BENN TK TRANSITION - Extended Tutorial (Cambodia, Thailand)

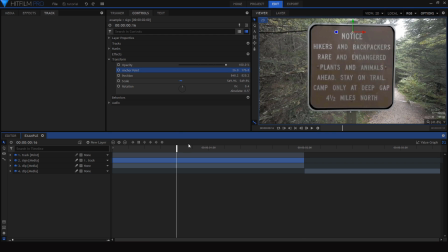(12:20)
So if you look at the original clip, you can basically see that it's animated in such a way that this top layer kind of goes across the screen really fast,
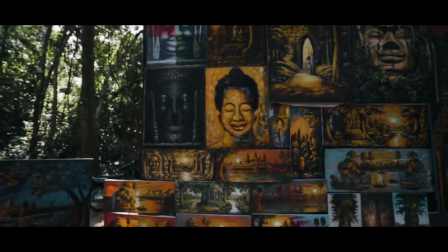(12:29)
then looks like it catches on something and swings back and forth a few times before it ends up resting at that final spot.
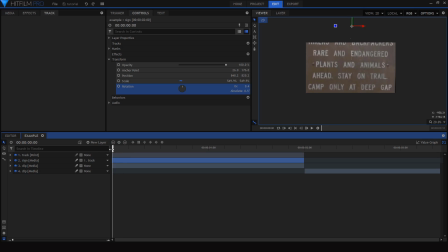(12:37)
I'm gonna start out by animating that swinging effect, and we can't just animate that to happen between the beginning of the clip and when the animation ends. We need to compensate for those first few frames where that layer is gonna kinda swing into the shot really fast.
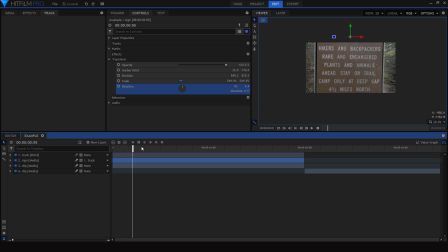(12:53)
So I'm gonna go about 4 or 5 frames in, then I'm just gonna set that as the endpoint, so I know this is where the animation needs to start. Then I'm just gonna go to the very last frame of the animated portion of the clip, and I'll set a keyframe for that layer's rotation at about 0 degrees.
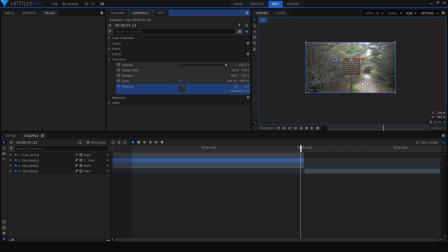(13:10)
So at this point, it's stopped rotating, it's right in the middle. Now I'll go back about halfway, and then I'm gonna animate it to be rotated over a little bit this way.
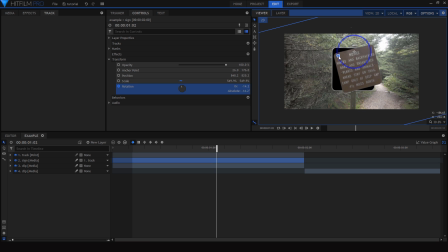(13:21)
And I'm not gonna rotate it too much because I want it to look like at this point that swinging animation is starting to slow down. Then I'll do pretty much the same thing again. I'll just go back halfway from where we were to where the beginning of the animation is. And then I'm gonna rotate it to the other side. So right around here.
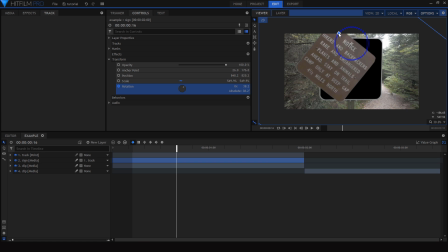(13:40)
And I'm gonna rotate it a little bit more to this side than I did before, so it looks like this is faster at the beginning of the animation. Now let's just do the exact same thing one more time. Go back halfway to where we started, and then just animate it over to swing up to this side.
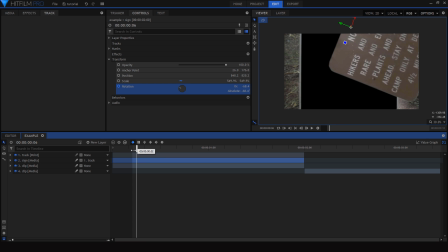(13:59)
And then I'll finally go back to the very first frame of the animation and set it back to right around
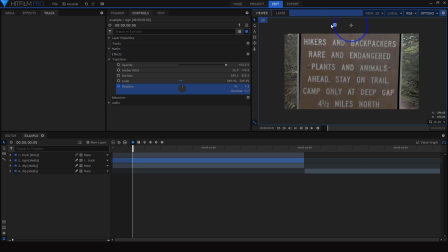(14:07)
0 degrees. And now we can animate those first few frames, so I'm gonna set a keyframe for the position, then drag it back to the very first frame of the composition,
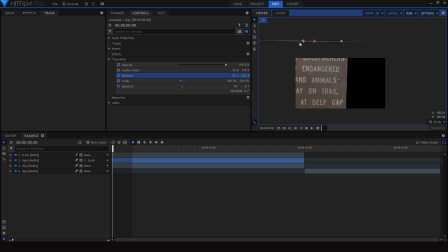(14:17)
and then move the layer over so that it's completely out of the way. Now I'm just gonna render in this animation, and the first time you see this, it's gonna look pretty bad, but don't worry about that. We're gonna use this as kind of a trial, see how it looks, then go back and modify some things to get it just right.
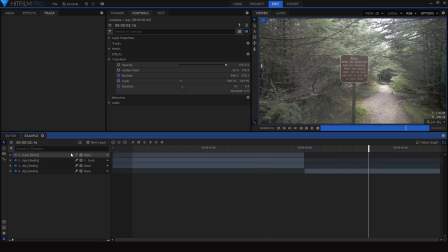(14:36)
This is pretty bad, and I can see a couple of things that I wanna change with this.
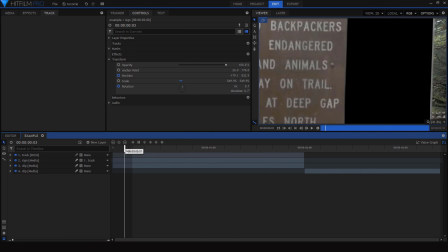(14:41)
The beginning animation where this slides over looks fine. I don't really wanna change anything with that.
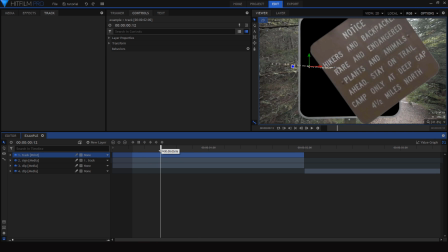(14:46)
I think this is swinging so quickly towards the beginning that it just looks unnatural, and I'd like to slow it down a bit. So I'm going to go into the options for those keyframes, and I'm actually just going to delete the first rotation keyframe.
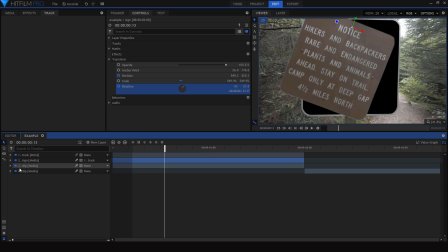(14:59)
And so that I can render this in faster, I'm actually just going to turn the bottom layer off entirely.
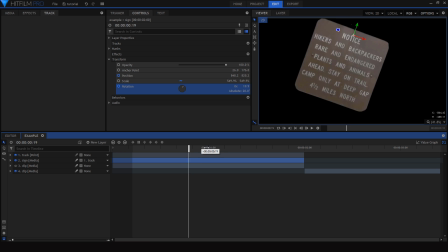(15:03)
So we're just looking at this top one, and then we can see what we're doing in a little bit more like real time.
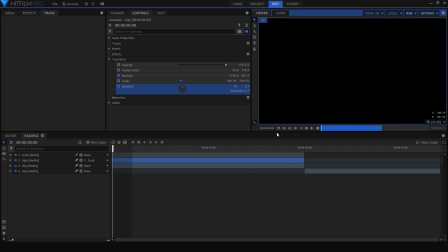(15:08)
Even though I made that adjustment, it's still not quite right. As you can see, it's pretty unnatural that this is moving over from left to right, and then it starts swinging from right to left.
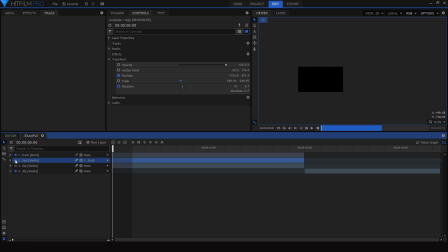(15:20)
So I'm just going to go back and I'm going to change this first keyframe so that the layer is coming in from the right. Right now, our shot has a really bad case of just sharp, unnatural animation syndrome. And the way you fix that is by using something called keyframe interpolation,
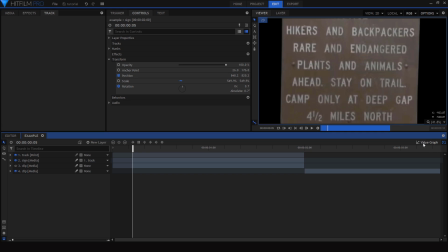(15:39)
or the value graph or graph editor in your editing software. So what I'm gonna do is select the sine layer and then just open the value graph so we can see those rotation and position keyframes.
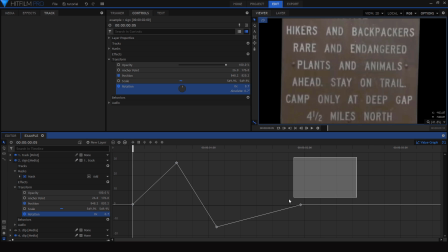(15:52)
And what I'm gonna do now is highlight all of the keyframes for the rotation except the first one. I want that one to be pretty sharp. And then I'm just gonna select this circle icon. So what that's gonna do is smooth out all those animations so that there's a smooth acceleration and deceleration.
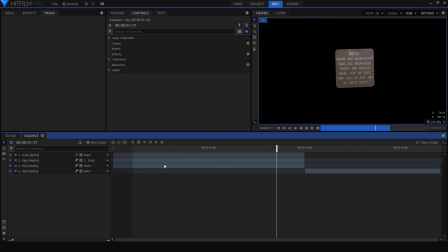(16:10)
And if we play through this, we can see that even though it's not perfect, we would need to go through and fine-tune the animation a bit more. This is so much better than what we started with. Instead of looking harsh and artificial like an animation would be expected to, this looks a lot more realistic.